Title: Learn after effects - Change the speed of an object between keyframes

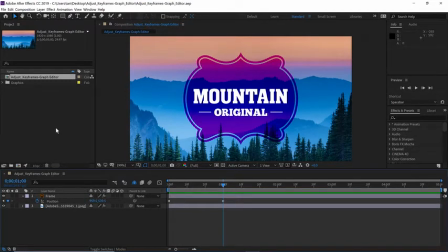[0:00]
Sometimes when you create animation, using the typical linear keyframes or easy ease keyframes just won't cut it. It's those kinds of times when I look to create more dynamic movement by adjusting keyframes using the graph editor.
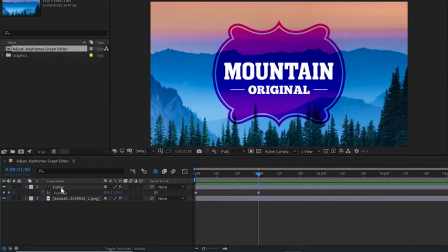[0:14]
If we look at our project here, you'll notice I already have a layer that's animated with two linear keyframes.
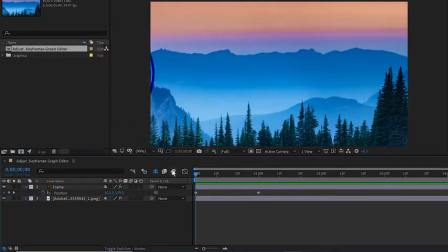[0:22]
I'll move my current time indicator back to frame 0 and press the spacebar so you can see how bland this animation actually is.
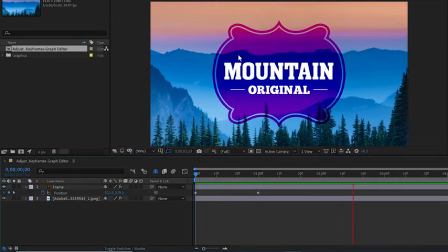[0:30]
Yes, technically it's fine, it slides in and stops, but it's linear and it's not very engaging. So I'll press the spacebar to stop playback, and to fix the linear nature and actually have this move in a more smooth fashion,
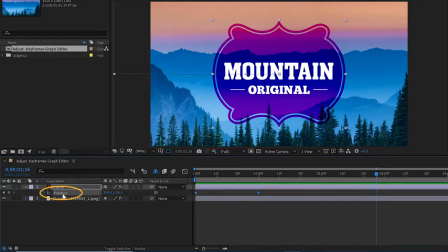[0:47]
I'll go ahead and click on the word position so that both keyframes are selected,
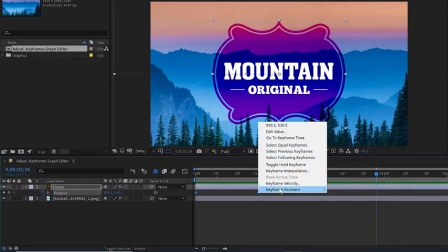[0:51]
and then I'll right click on either one of the keyframes and go to the keyframe assistant and choose easy ease.
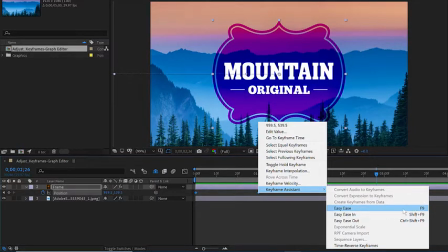[0:58]
You can also press F9 on your keyboard as long as those keyframes are selected.
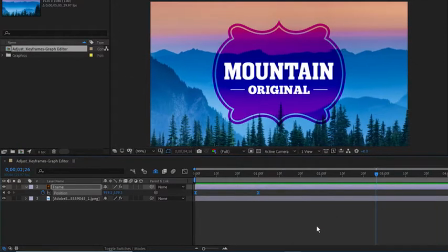[1:03]
Once we've done that, if we press the spacebar here, you'll notice now the motion is a little bit more smooth.
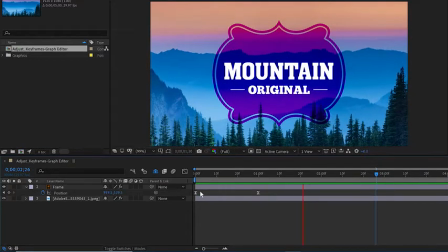[1:11]
Once it actually eases out of the first keyframe and into the next one, it doesn't stop quite as abruptly. Now, I'll press the spacebar to stop playback because while this is interesting, it's still not quite dynamic.
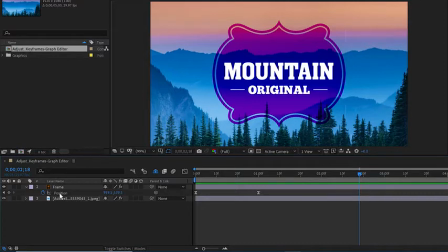[1:27]
So, I'll start by clicking on the word position in the timeline to make sure both those keyframes are selected, and then I'll click this button here to open the graph editor. Inside the graph editor, you may or may not see something that looks like this.
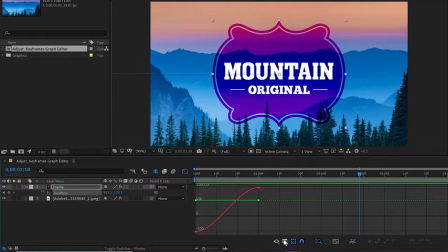[1:42]
Let's make sure we're on the same page. I'm going to go to this second button from the left here at the bottom of the graph editor,
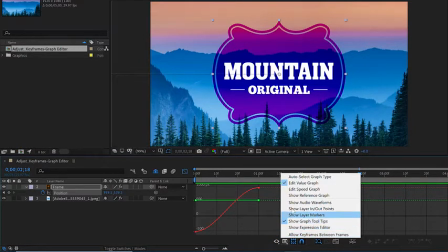[1:49]
and I'll click once and choose Edit Speed Graph.
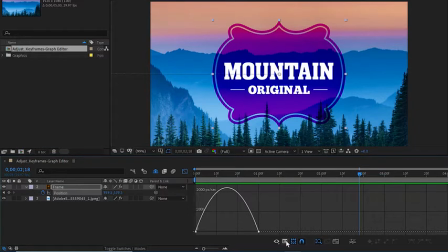[1:54]
Now, if yours already looks like this, you're already in the speed graph. Just make sure Edit Speed Graph is selected. Now, in order to change how the motion of this object moves, I need to go ahead and select these keyframes again, but they aren't visually represented the same way.
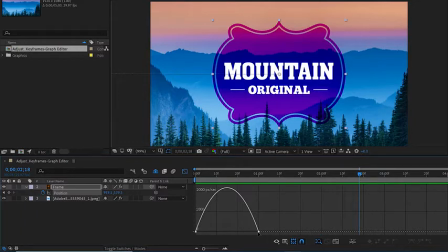[2:13]
They're represented a little bit more like anchor points in this view. So I'm going to click up here and hold my mouse down and drag a lasso around both of those squares to select both keyframes. And when I let go, they'll both be selected and I have these handles.
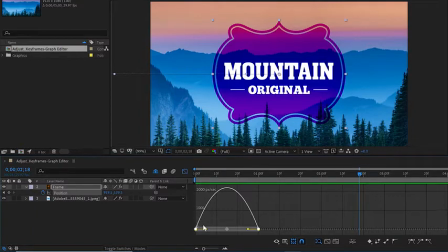[2:32]
Now, the velocity is set up with a baseline of 0 down here at the bottom, and then this arc moves up. And at this point, this object is moving at around 2000 pixels a second, even faster than that. And then it slows down again. I want it to start slowly and then move quickly and then stop.
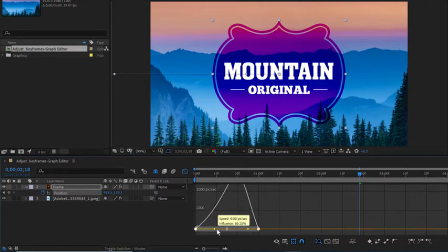[2:52]
So I'll click on this left handle and drag to the right. And notice now the graph will change. It's going to start slowly and then it'll move really quickly and then slow down rather quickly the same way. So I'll press the spacebar here. And now you'll be able to see the motion is a lot more interesting.
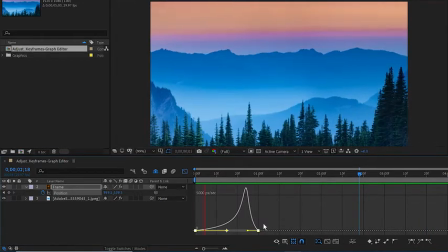[3:11]
It kind of slides into the scene with authority and stops.
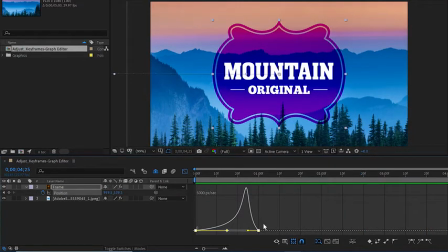[3:16]
Now, if I don't like this, I can press the spacebar to stop playback. And I'll press Ctrl-Z on Windows to undo, or Command-Z on the Mac to undo. And this time, I'll click and drag on the right handle, and I'll drag that to the left. So this way, the velocity starts quickly, and then it slowly stops.
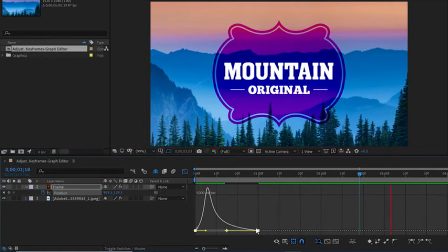[3:35]
Let's press the spacebar and preview that animation.
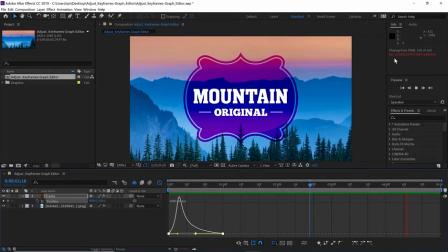[3:41]
Now, in the preview here, you could see it wasn't quite playing in real time, so it looked a little jerky as it was resolving,
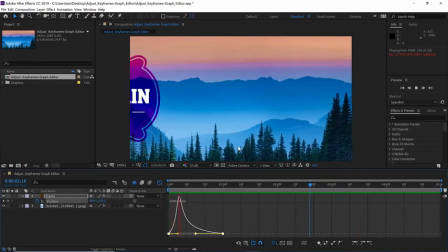[3:48]
but as you can see, the overall motion is actually moving a little bit more slowly.
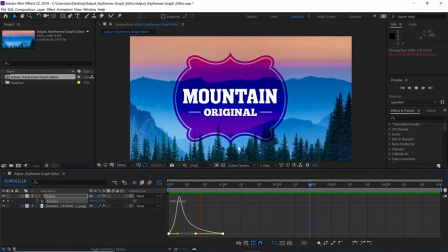[3:54]
So, utilizing the speed graph is a nifty way to take movement
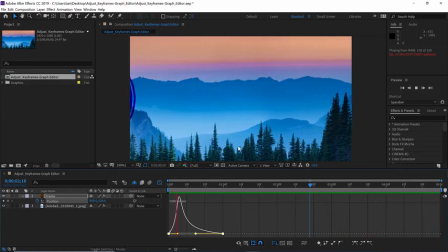[3:59]
of your typical keyframe animations from okay to something much more dynamic and engaging.